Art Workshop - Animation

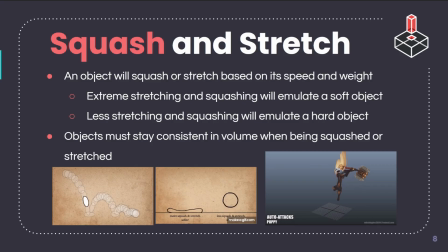Extreme stretching and squashing emulates a soft object, while less stretching and squashing will emulate a hard object. Objects must stay consistent in volume while being squashed or stretched. So one of the key things with that is that the object that you're drawing, it must stay consistent in volume.
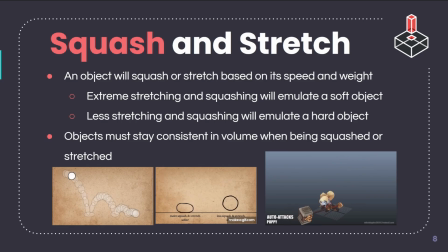So what you're thinking with that is that if it suddenly becomes extremely smaller or larger when you're squashing and stretching it, it will go off model or look like a different character or a different object of a different size, and then it kind of breaks that illusion that squash and stretch was making of the exaggeration of the motion.
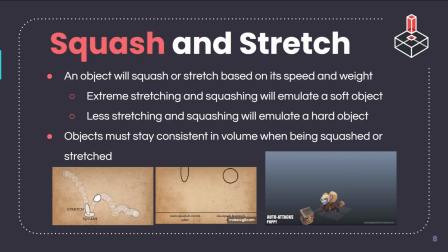So you have to be very careful that you aren't making it too large or too small as you do this. Anticipation.
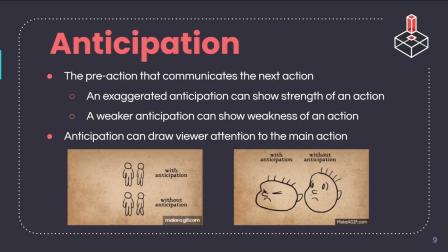Anticipation is the pre-action that communicates the next action. It helps the character communicate by preparing them for their action. If the character were to jump, they would have to bend their knees before jumping off the floor. A punch would have the arm wind up behind them before the arm suddenly flings out in a punch motion.
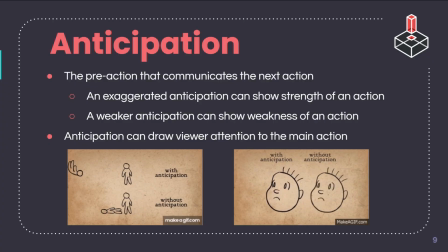The anticipation action is needed to bring clarity on what the character is going to do. Without that bending of the knees, the viewer will be confused on where the energy of the jump comes from. An action without anticipation will be weaker, which can also be weaponized to actually show the amount of power of movement.
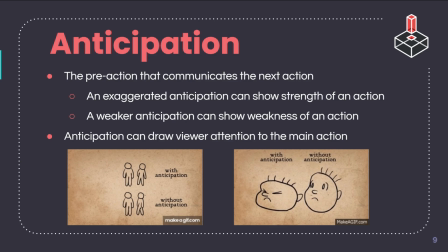Anticipation is used to draw attention. Having a character look at an object will have the viewers anticipate that the object will be interacted with, but it would also be surprising if the next action happened not where you're currently looking or engaging.
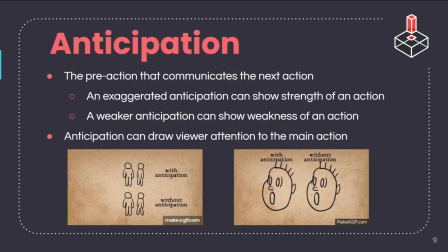So take a look at these examples we have on this slide. You can see that the movement without anticipation seems to come out of nowhere. The movement with anticipation feels more natural, and you can see where it's coming from.
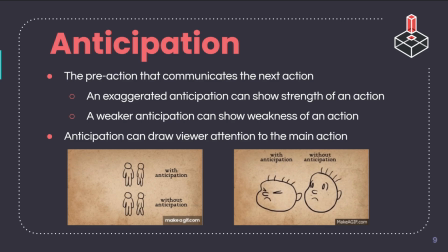That idea of potential and kinetic energy, you need to show where that energy for the motion is coming from in order it to feel realistic.
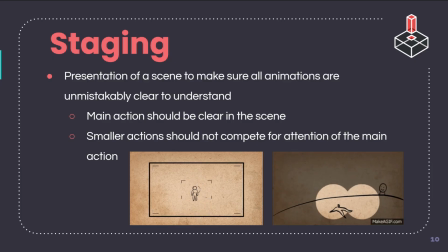Now, staging. So staging is the presentation of any idea that makes things unmistakably clear to understand. This concept leads more to the composition of a shot, such as the utilization of timing and positioning of camera and people.
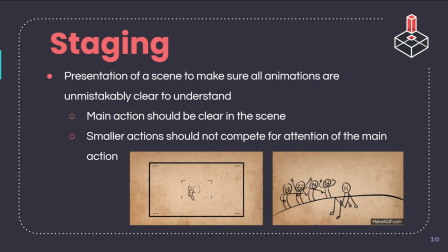The whole idea is to make sure the audience is looking exactly where you want them to look. Make sure each main action isn't being upstaged by another competing action,
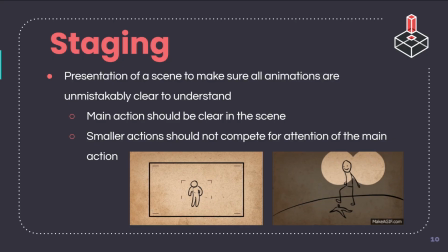and make sure an action finishes before the next action takes place.
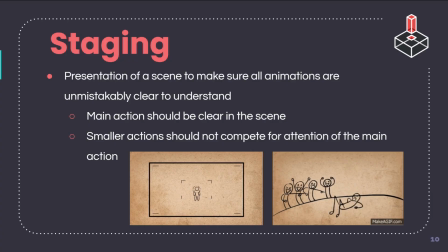Without proper staging, the viewer doesn't know where to look and is lost with what's happening.
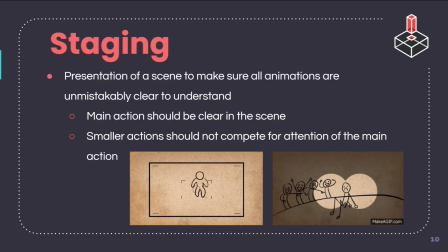This concept is borrowed more on the film side of the industry, so think about a cut scene and how you can make a boss look super intimidating by having the camera pointing underneath them to emphasize their size.
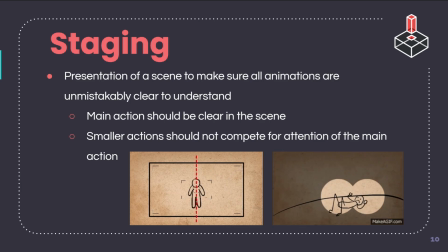Maybe the camera shakes when they roar, and then you're able to tell what's happening in that scene. In general, people's eyes are drawn to movement. Stage your level designs so it's unmistakably clear what the target goal is.
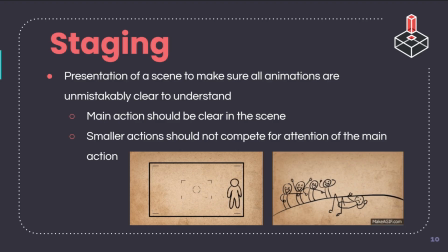If there are only select animated elements in a stage, people will naturally be drawn to check them out. So basically, this idea of staging in animation is widely used in the idea of level design too.
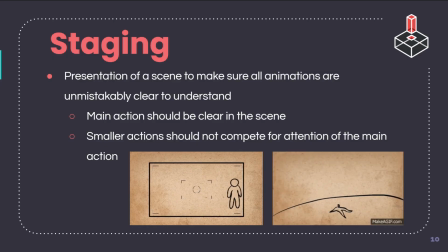So if you're doing level design for games, you want to think about how you're staging that level to make the player
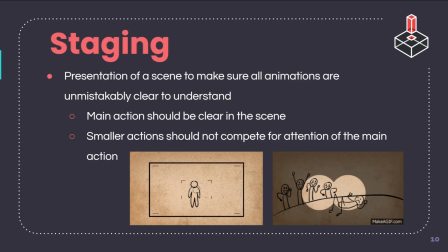move through it so that their eyes are drawn to the important parts of that level.
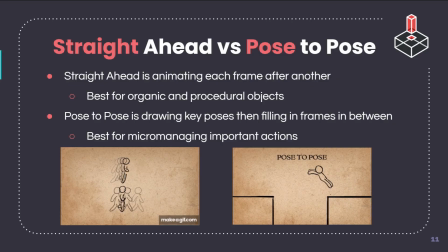Straight ahead versus pose to pose. There are two approaches when it comes to animating. Straight ahead is where you draw a frame and then the next right after, which might be the first way that you would think of making an animation. But also there's pose to pose, where you draw the key or important poses of each action and draw a frame in between each.
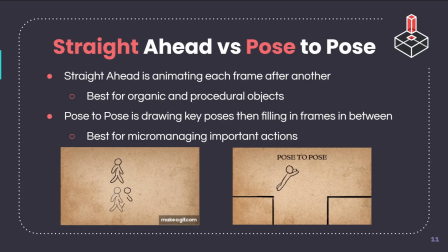Pose to pose is best in most cases since you have a solid foundation and idea on where and how an animation will progress and end. Drawing straight ahead can lead to morphing and any posing mistakes where you might have to redraw multiple frames instead of catching them early on.
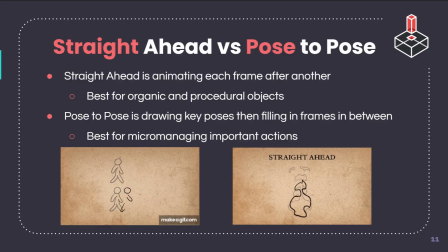However, straight ahead is best for movement that is organic and procedural, such as fire or hair, where you might have a hard time finding or guessing at key poses. You can ultimately combine these two approaches as you draw the main action with pose to pose and the overlapping action from any appendages with straight ahead.
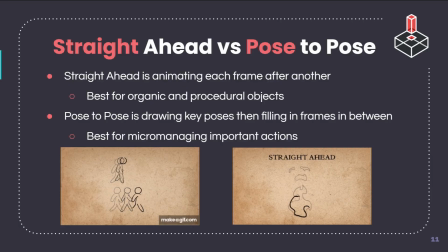So for example, this guy at the bottom left walking, you can see on the bottom is a pose to pose animation. But if you wanted to add hair, you might straight ahead the hair on top of that pose to pose animation because the hair is a natural movement where it'd be difficult to predict the bouncing of it as he walks.
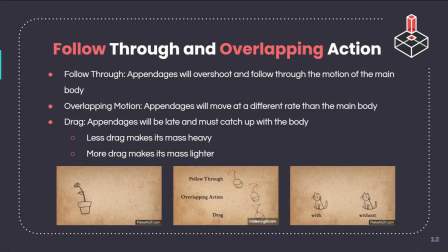Follow through and overlapping action. This concept is mainly for the appendages that are attached to the main body. Follow-through is the concept that when the appendage follows through with motion after a main body has stopped, and overlapping action is the idea that each appendage will move at a different rate than the main body,
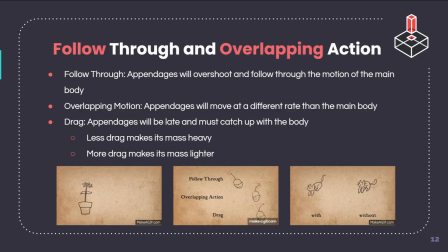and there's a concept of drag where appendages need to catch up to the main body. Ultimately, the tip of the appendage that is last to leave its position will follow through with the overshoot last as the movement needs to catch up with the main body.
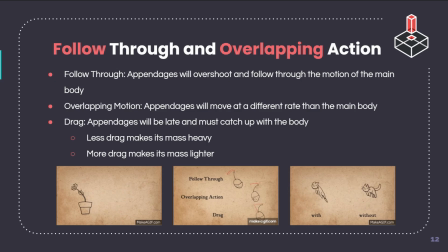The amount of drag an object has, how fast an appendage takes to return to its starting position, can emulate or represent the mass of an appendage. Less drag is heavier, and more drag is lighter.
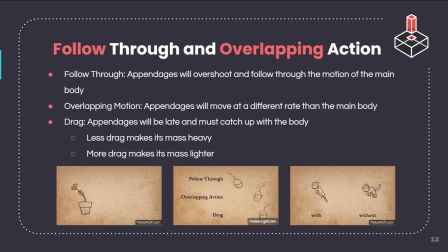This concept also applies to humans. Hands must follow through behind the elbow as it follows through behind the shoulder, and when a body comes to a sudden stop, limbs may flail forward before overshooting and then coming to rest. So think about when you walk, how there's an arm just dragging behind you.
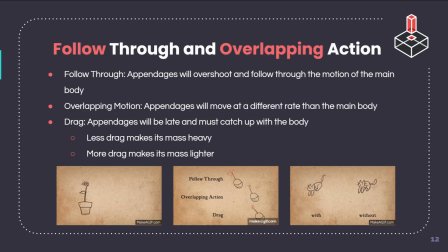If you were animating that person walking, you would want to think about that arm appendage as separate from the main body, just attached at the shoulder, and then dragging behind based on the weight. So this cat in the bottom right, you can see that its tail, when you're thinking about follow through,
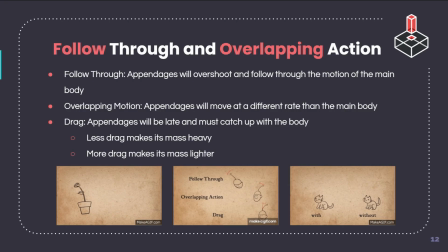it feels more natural because that tail is being pulled by and dragged behind the main cat body.
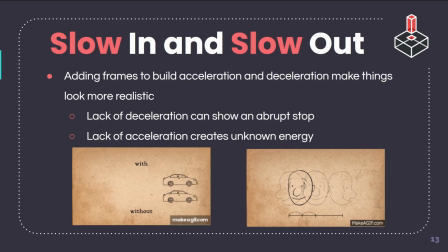Slow in and slow out. In nature, things need time to accelerate and to slow down. With slow in and slow out, adding more frames to build acceleration and deceleration makes things look more lifelike and less robotic.
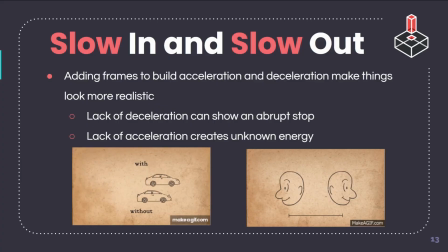Take your key poses, draw the middle pose, draw the in-between of those poses, and then only draw an in-between that is skewed towards the key poses. Instead of an object moving at a constant rate, we will now have natural acceleration and deceleration.
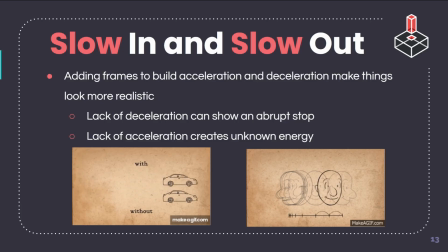Note that not everything needs a slow in or slow out. An abrupt stop is actually sold through the lack of slowdown, while an abrupt speed up creates unknown energy. So take a look at this car in the bottom left.
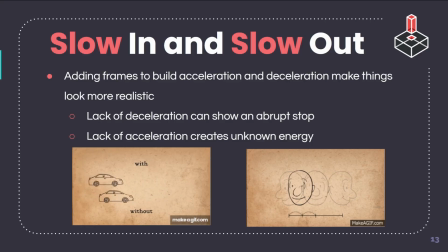It might look like the amount of frames in the motion is different, but it's actually the same amount of frames, they're just positioned differently. The car at the top looks more like it accelerates like a real car, while the car at the bottom seems to unnaturally just drift forward. That's because the car at the bottom, all those keyframes are evenly spaced out.
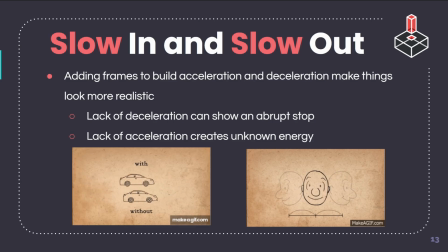The car at the top has an acceleration and deceleration that might better represent a real life car.
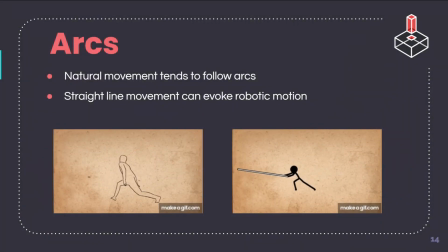Arcs. This is a super important animation concept. In nature, objects don't move in a straight line. They tend to follow an arced trajectory. It might seem natural that a ball would bounce in an arc, but its gravity and air drag. Oh, it might seem unnatural that a ball would bounce in an arc.
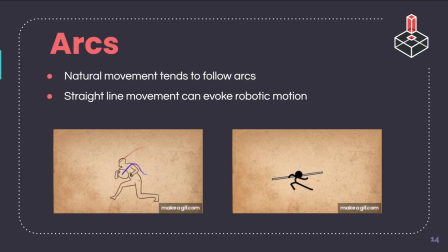Yes, but its gravity and air drag slows it into an arc, or else it would just go in a straight line up and down when it hits something. Arcs are something that objects and humans follow due to real-world physics, and animating arcs will make animations more realistic.
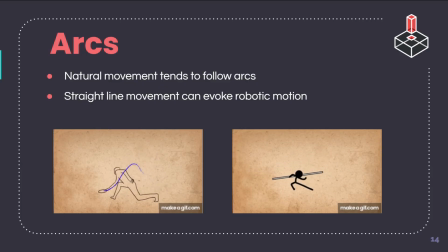Human joints are a bunch of ball joints, so it's incredibly hard to perfectly move in straight lines. So take a look at this rotoscoped animation on the left.